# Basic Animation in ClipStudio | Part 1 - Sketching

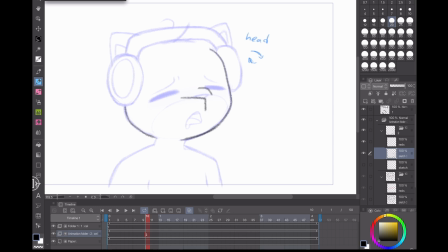I'll kind of move it over and down, and also like change the rotation of it a little bit because his head will have bobbed and changed angle. The hairs will probably move.
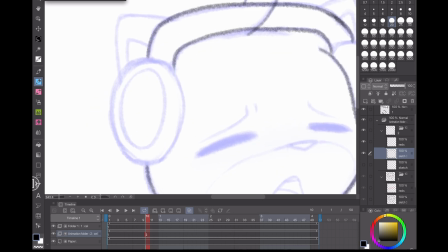They are going to trail behind the body maybe slightly. It depends on how stiff the hairs are, but they're not going to be super stiff. So they will move a little bit independently.
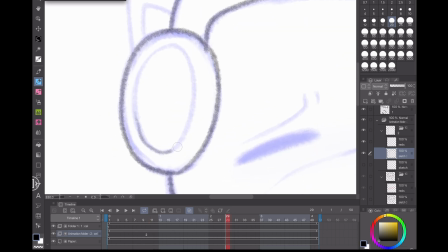Actually, I want to be careful about that. I almost said screw it and just left the lines going over like that, not connecting exactly, and
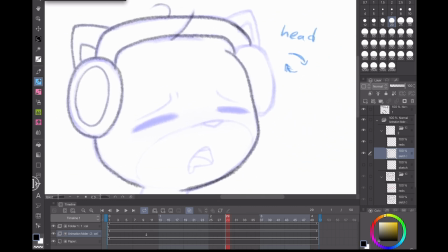more things like that I let slide, then the sloppier it'll look in the end, because it'll look like the thing's sliding around on the headphones.
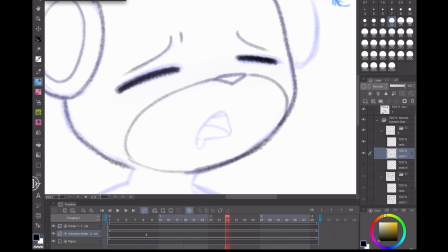You can see now why like less detail is great.
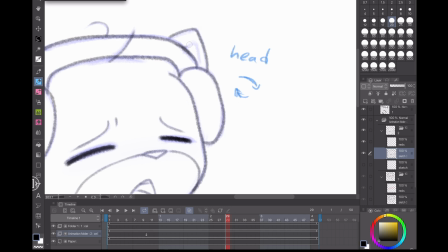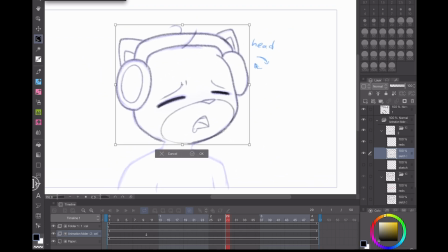Cool. And I'm gonna grab this and move it over, down, rotate, and we'll kind of,
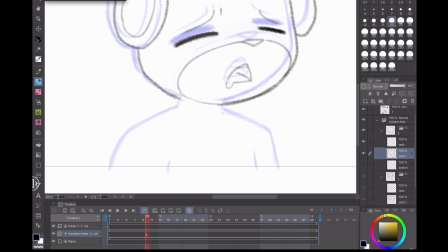yeah, and the body will not have moved much. Maybe the neck slightly, but you can kind of just trace the bot. And we can kind of pop back and forth
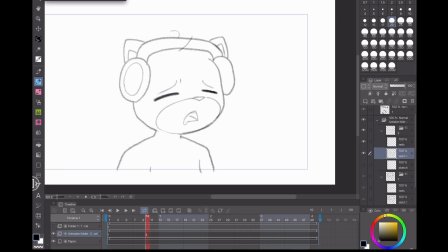And it looks really stiff because there's only there are only 2 frames.
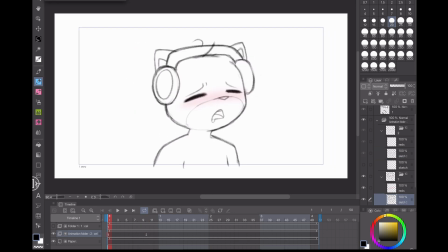But these are going to be like his starting position, and this is going to be him at the extreme of depth whenever his head bobs forward. It's gone forward, it's down.
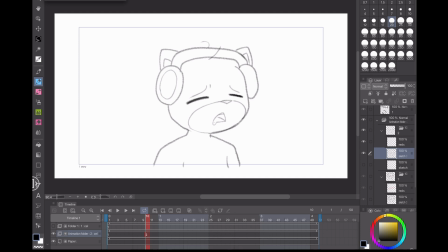Let's see. And because the angle of his head from here is like pointing up this way from between his eyes to now pointing that way, the angle of his head's changed a bit, so we can kind of
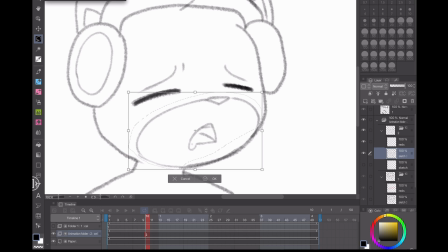move elements like his nose and mouth down a little bit. Because like the more he looks down, you think about a cat's like nose having a bridge.
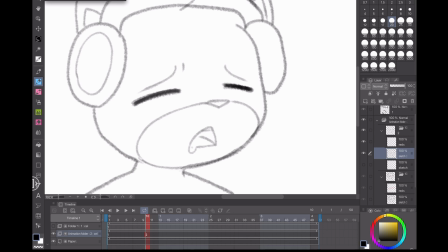Like the more down he looks, the more of that nose bridge you're gonna see. Like more distance between the eyes and the nose.
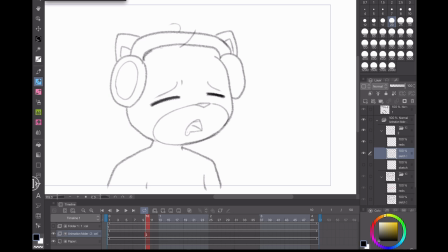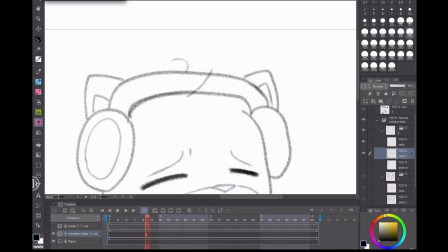I'm almost tempted to say, like, I don't even know if I should draw the hairs just yet, but I will leave the indication of where the hair begins. And the reason I'm doing this is because generally I've had better success animating things that have
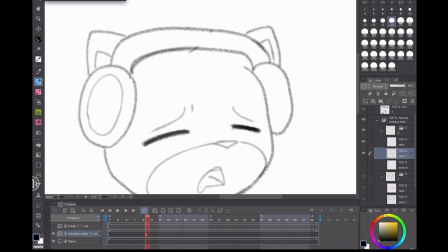that trail behind the main body, like hairs and tails and stuff, like frame by frame, starting from the beginning.
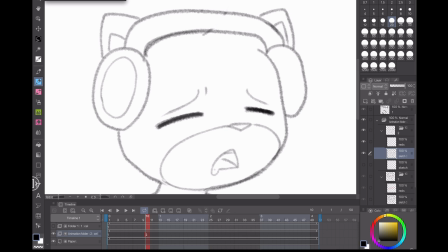So you can like kind of follow its natural path, like as the main body affects it.
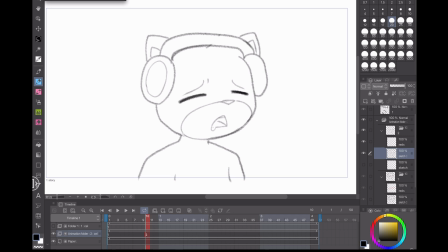So I'll probably omit those for now. Would you put those on a different layer? They could go in a different layer. I haven't tried that. I usually try to keep it simplified to fewer layers.
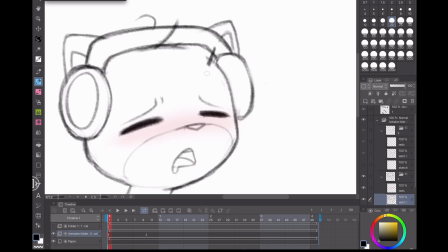I also just noticed I forgot this bit right here over on this layer.
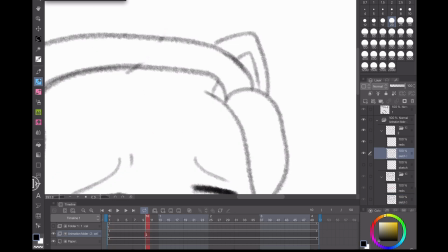There's some overlap right there that I need to get.
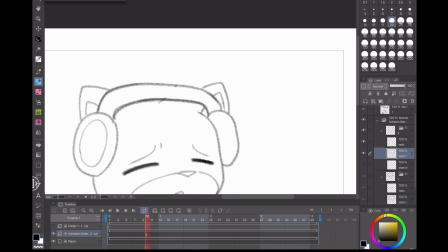But yeah, it's totally, you could put them on a different layer if you wanted.
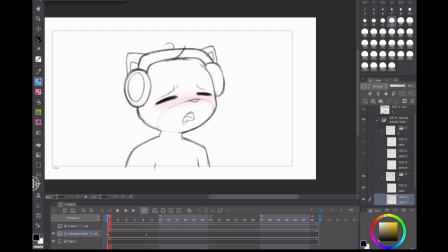That might make it easier. That's something I could try at some point.